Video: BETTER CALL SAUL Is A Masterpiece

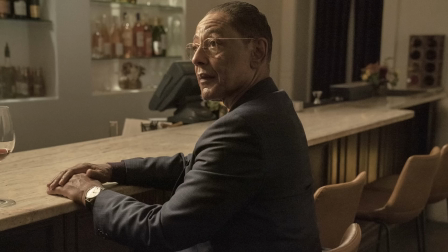257s
And even most of those characters are given much more human development towards what really makes them tick.
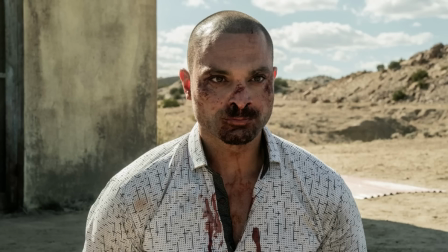263s
In reference of that brilliant merging of genres though, I think if you look at all the different kinds of episodes we got in the final season, it makes the idea of pulling this off an even bigger accomplishment. Whether it be with the brutal and emotional impact of the Rock and Hard Place episode,
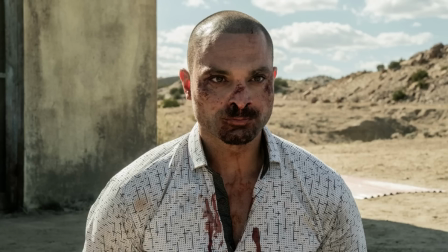281s
showing us that the supporting players can't survive in a world that is so devastating and unrelenting.
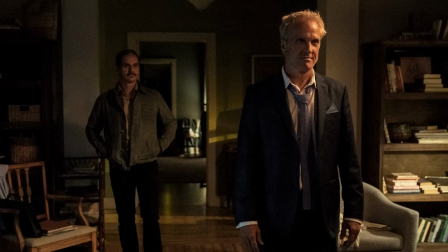287s
Or the plan and execution episode that details the twisting events surrounding Jimmy and Kim's plan, trying to destroy Howard's career, then weaving all of the strands together and ending it with the most shocking act of violence by Lalo right in front of them.
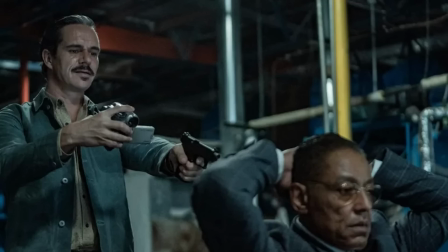303s
Or even the consequences of that moment in the following episodes, with the masterful tension of point and shoot being shown to us in real time,
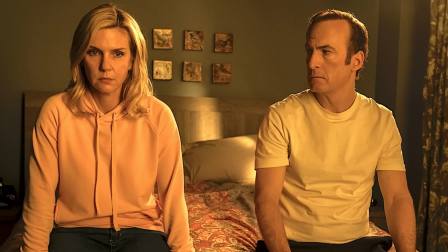312s
and Fun and Games going deep into the mindset of Jimmy and Kim and what it means for their futures during Breaking Bad. The confrontation between Kim and Jimmy here exposes the truth at the heart of their relationship, the poison that they are when they're together, even though they're having fun.
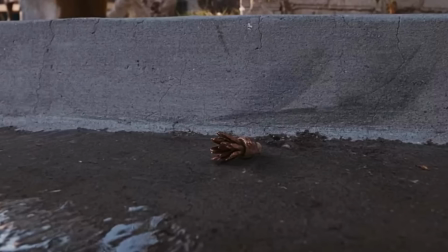330s
And that poison is communicated right from the start of the season, with the Sefiro Anejo bottle opener lying in the road,
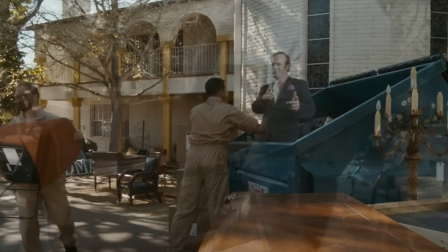338s
and then also with the consequences for Gene and Saul after Kim walks out, with the cardboard cutout of him placed in the bin right next to his now seized mansion.
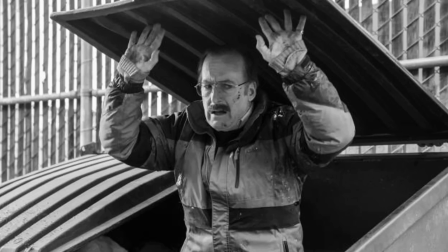348s
And this literally happens in the finale, with Gene being caught while scrambling around with his belongings in the dumpster. It's a tightly perfected season of different genres within different episodes, but they are brilliantly merged together with the same purpose in mind,
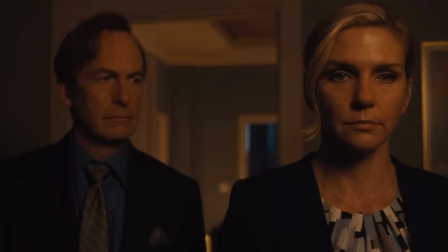365s
challenging what we know and what we are yet to know about how these characters function and what they feel towards everything that's happened. Kim's feeling of guilt changes everything for her, while Jimmy desperately tries to convince himself that everything can go on as normal.
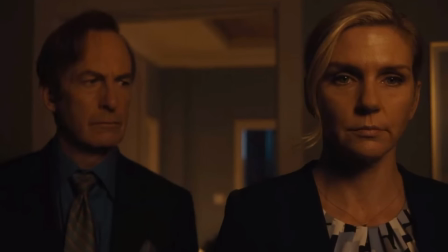381s
And while some would argue that the series should have ended after Fun and Games because it shows us the transformation of Saul and frames exactly what both Jimmy and Kim feel after everything they've been through,
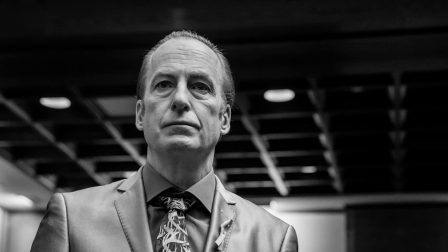393s
I'd argue that the last four episodes were the right place to go because they dealt with the crucial
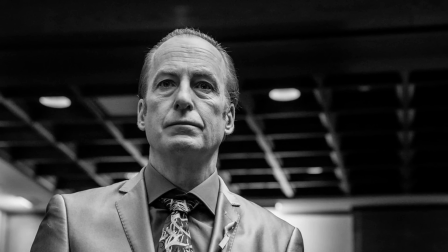399s
question that this show needed to answer following the dramatic turns in the previous episodes.
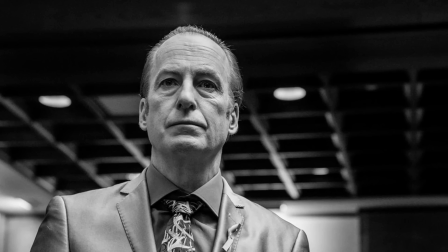404s
And that is, what does Jimmy, Saul, or Gene become in the aftermath,
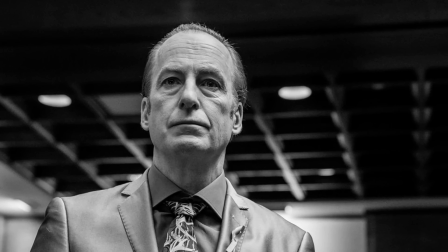409s
and can he really overcome the loop he's been on since that very first season?
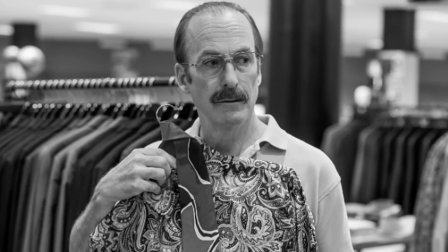414s
The subsequent episodes, mostly shot in black and white, initially feel like an epilogue to the rest of the series after all the lawyer drama,
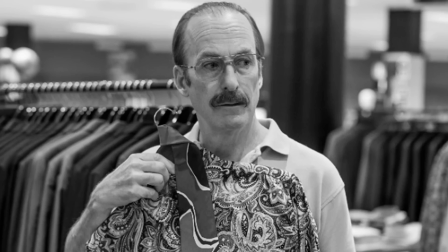423s
tension, and ultimately violence that takes place. But the slower pace is what makes this show come full circle in returning to
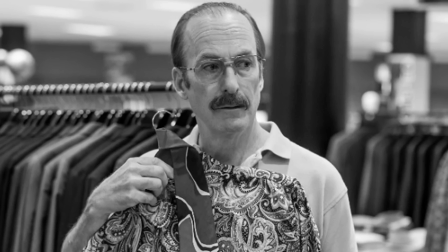431s
exactly that kind of storytelling that Better Call Saul has defined for itself.
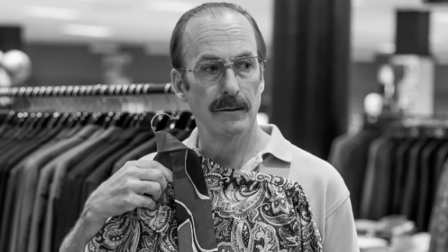436s
A visually meticulous and poignant telling of who Jimmy McGill truly is.
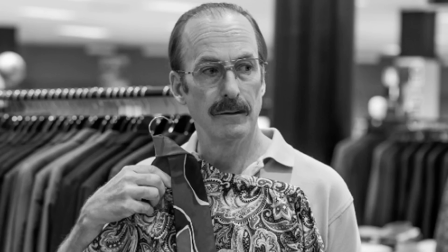441s
We're first shown Saul's transformation into the Cinnabon manager Gene Takovic, and it seems to us that he's done with the ways of the past.
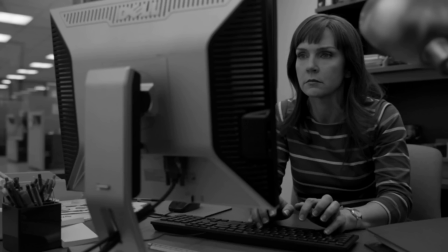450s
And the same goes for Kim, working for a sprinkler company with a quite dull lifestyle.
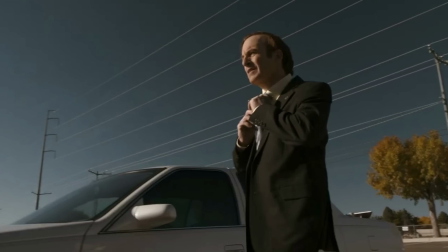456s
But once the showrunners start to include color flashbacks to important characters from the Breaking Bad world, it becomes very clear that this series has to answer the question of Jimmy's identity problem and what that means for the ending with himself and for Kim.
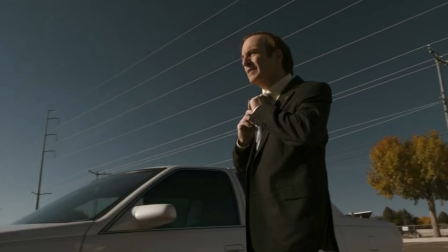472s
Jimmy became Saul Goodman to get over Kim, and he then became Gene because he had no other choice.
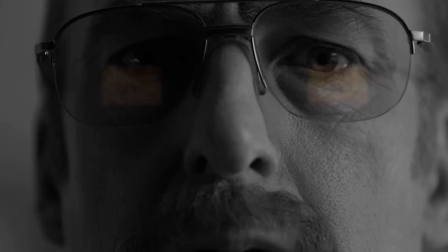478s
Slipping Jimmy, Saul, and Gene can't resist the lure of the con, and he comes up with a new one, starting with the elderly Marion, and then with a shopping center while he's in Omaha,
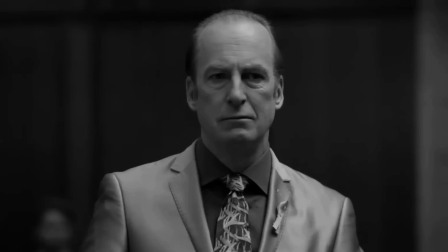491s
resulting in his eventual downfall. And how perfect to then end the series where it began, both in a courtroom and then eventually with Jimmy and Kim in a prison cell, reflecting their first impactful moments.